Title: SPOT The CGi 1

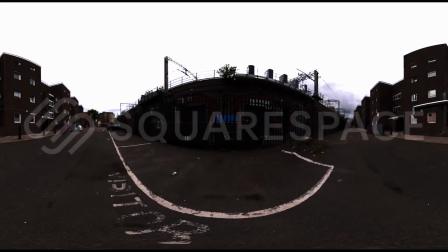This video is brought to you by Squarespace, the best place to build a beautiful website.
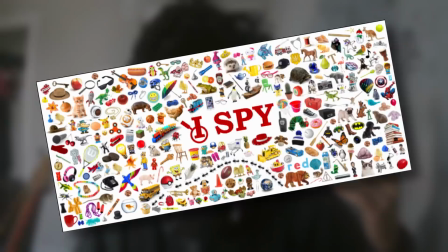If you've ever played one of those find the out of place object games like Where's Waldo or one of the I Spy games, then you are ready for this video where you need to spot the CG.
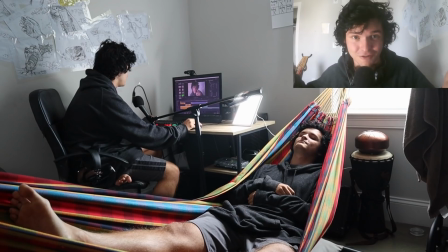For example, if I showed you a shot like this, you'd say obviously the CG is one of the doubles because he stood in one place, then another, masked out both sections, and then composited everything together because at the end of the day you're not a twin,
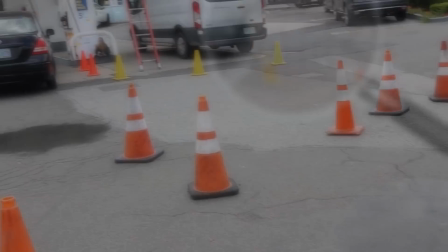which is true, I'm a triplet. So as this is your first shot, I'm going to give you a couple pass-throughs through it.
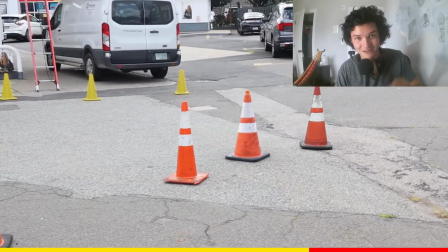There's going to be a progress bar below that tells you how much time you have to spot the CG, but I'll also give you a hint.
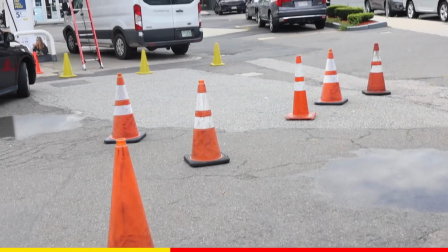There are 4 things, in some sense, that are incorrect with this shot. Can you find them? Can you find them before progress runs out?
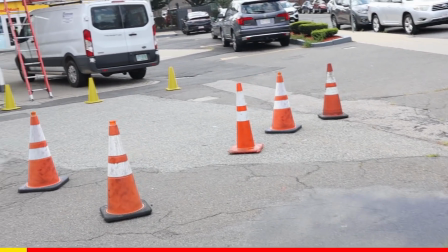Feel free to pause the video, go frame by frame, whatever it is you need to do. But now I'm gonna spoil it.
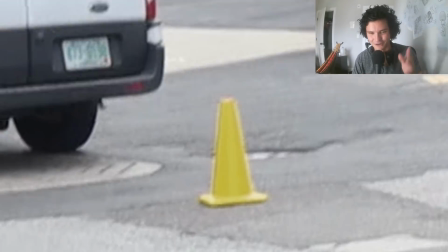The first thing is these cones in the background. You're gonna notice that they're a different color from everything else.
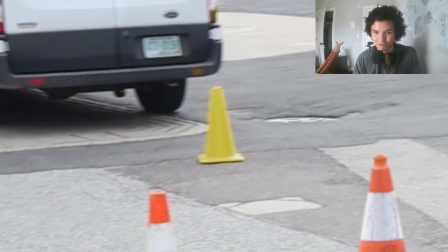And you know, while these cones do exist in real life, this is just color correction.
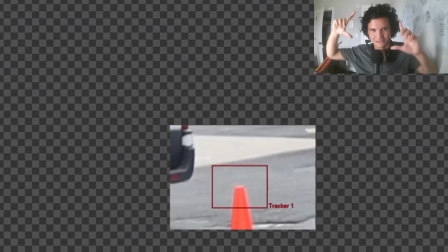So what I did for this shot is I tracked each cone individually just using a tracker, which lets me stick on a mask that basically says isolate this cone and move with the motion of the cone.
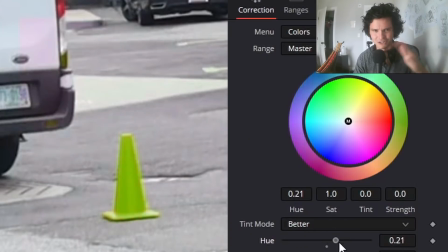And then instead of just using like a color correct node by changing the hue and all this, which would kind of fuck up the whole thing,
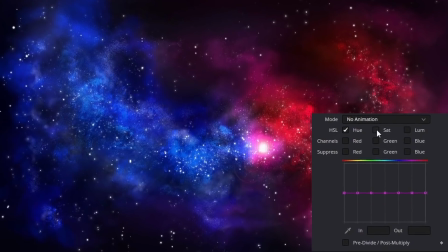I instead used a hue curves node, which kind of lets you isolate a certain color and say only manipulate this one.
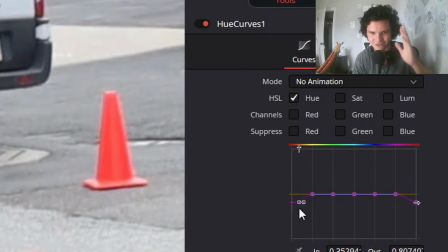So in this case, I took the reds and orange like hues and said turn them into yellow, which lets me, you know, isolate these cones.
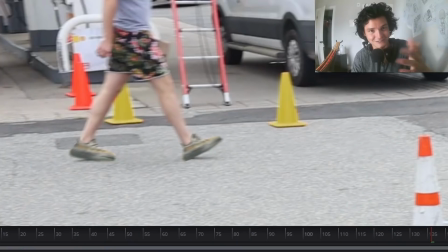And by the way, if an object or a person, in this case a person, passes through, you gotta mask that.
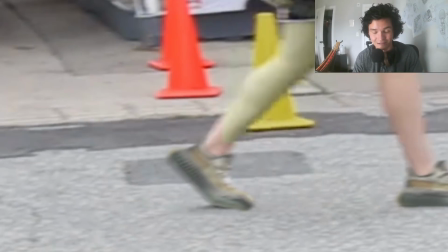Otherwise, the skin tone's gonna change and kind of make it not, it makes it obvious.
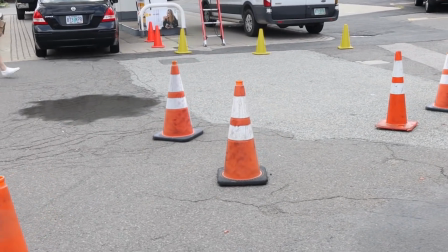Another small detail in the background before we get to the big stuff, you're gonna notice that this person I keep referring to,
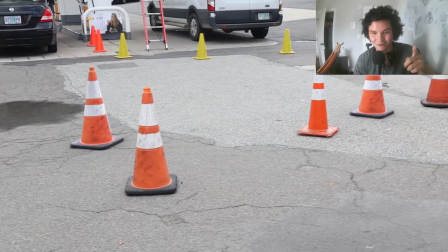first of all, walks into the shot with white shoes and then walks back into the shot with Kanye Yeezys.
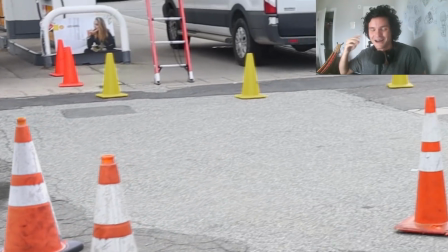Whoa, how'd he do that? Again, super simple thing.
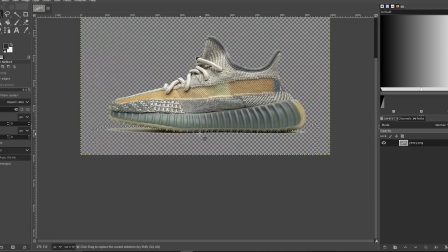I just took an image of Yeezys, cut out like anything that shouldn't be in there, track this onto the shoe, which looks pretty good, but then you want to add in some motion blur.
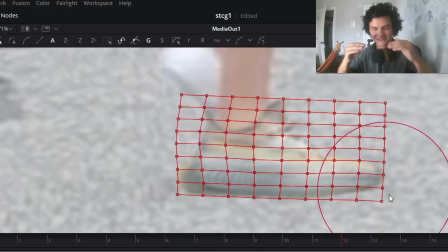Some grid warp is actually the most important thing because then you can actually get the deformation of the foot movement.
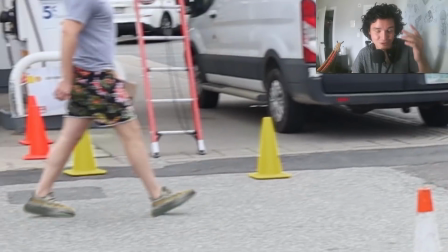And you know, if you're not looking for it, it looks very, very believable. So this person has Yeezys. Now for the big stuff, which is probably the thing you were expecting.
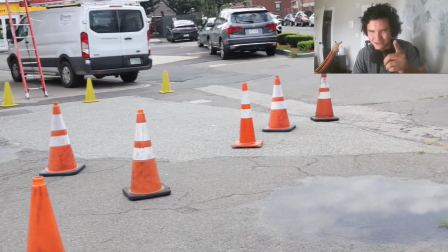All these cones in the background, some of them are fake, but maybe not the ones you were expecting. So these are the 2 cones that are fake.
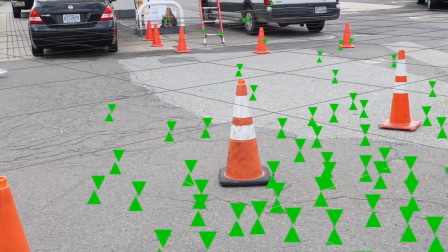The way I did this is I took the shot, did a 3D track on it so that I could actually put objects in the scene in 3D and it moves with the camera.
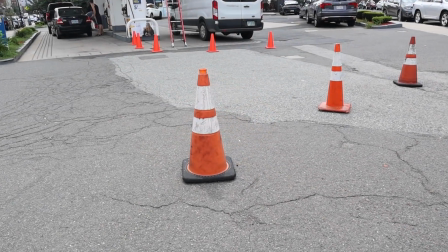I then needed a 3D model of a cone that looks like these cones specifically in the gas station, so it kind of looks like everything melts together.
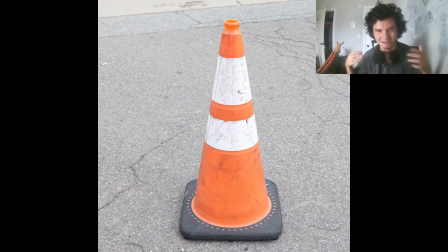And the original plan was to take a bunch of photos around this thing in a circle so I could then plug this through some photogrammetry software and get just a hyper realistic thing. But when I tried to process it, it kept cutting it off at the top, so I went away with that idea and instead actually just used a single photo to model this.
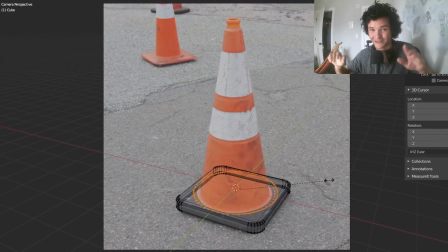I just modeled it from the perspective of the camera, just projected the texture onto it,
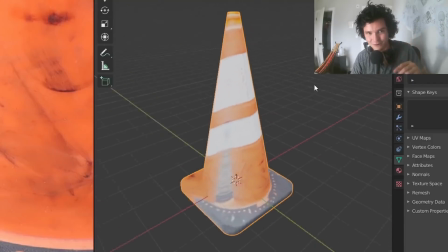which does look incorrect if you look behind the model, but you just rotate it so that part doesn't face you.
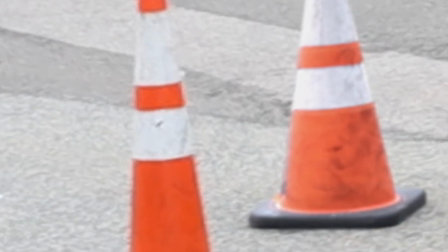And if you look pretty closely on the rim of the cone, you can see some of that bled through anyways.
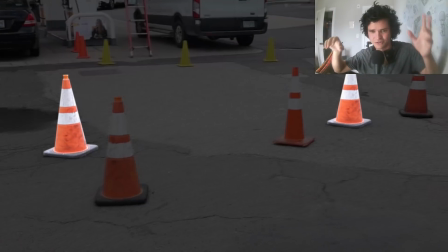But that should give you a pretty realistic cone that you kind of match the lighting, the color correction and all that, and you have cones in your scene.
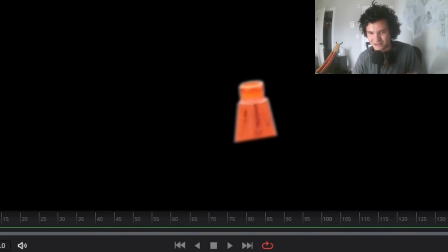And again, if an object goes in the foreground, you gotta mask it. Otherwise, the which object in front of another kind of thing is ruined.
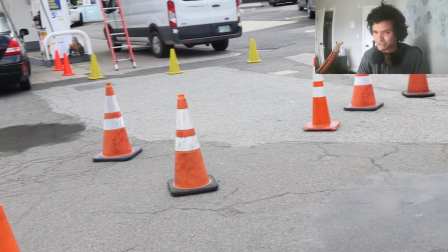Finally, my favorite thing that I didn't know if it would look realistic or not, but I think it came through pretty well, is the puddles.
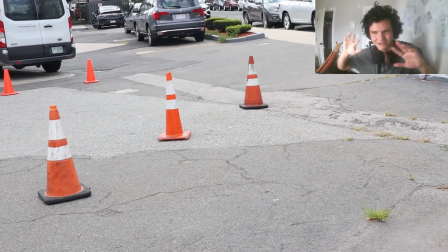This shot was shot on a dry day, which is like obvious if you look at everything else, but I'm like, fuck it, we'll put some puddles.
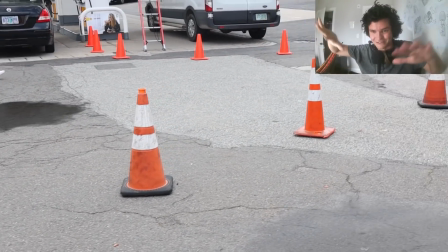Maybe people will believe it since it's a gas station and, you know, water puddles up there.
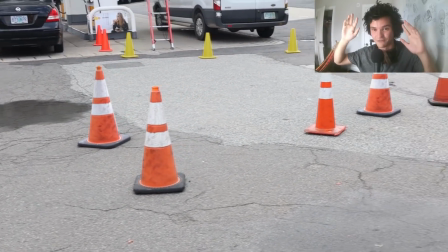But anyways, the way I did this is very similar to the last thing where we have the 3D track, so now I can put in a bunch of planes in our 3D scene.
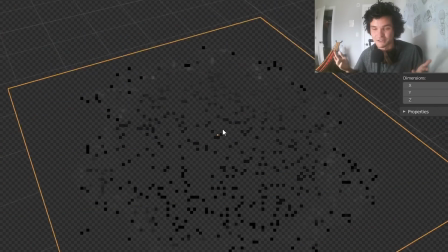And the question is, how do I give this thing a material that looks like a plane?
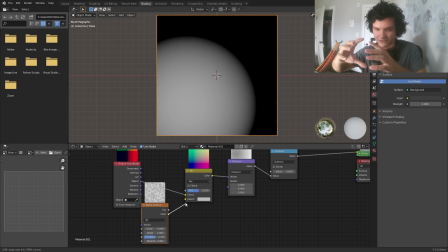So what I went with is I basically made a procedural material that's a circle, that's distorted, that turns it into a puddle.
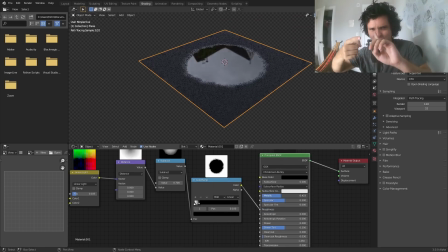And I said, wherever this white mask exists, just make it super reflective, super metallic, and make it transparent everywhere else.
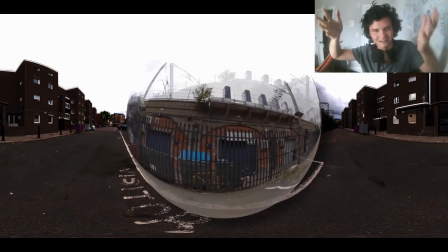And then the big secret to making this work is you need an HDRI environment that kind of matches, you know, the scene that you're in, so you're actually reflecting the correct things.
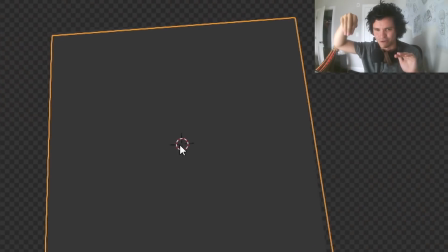And also you want to be using Fresnel, which is kind of like the angle that you view something to say this is how reflective it's going to be.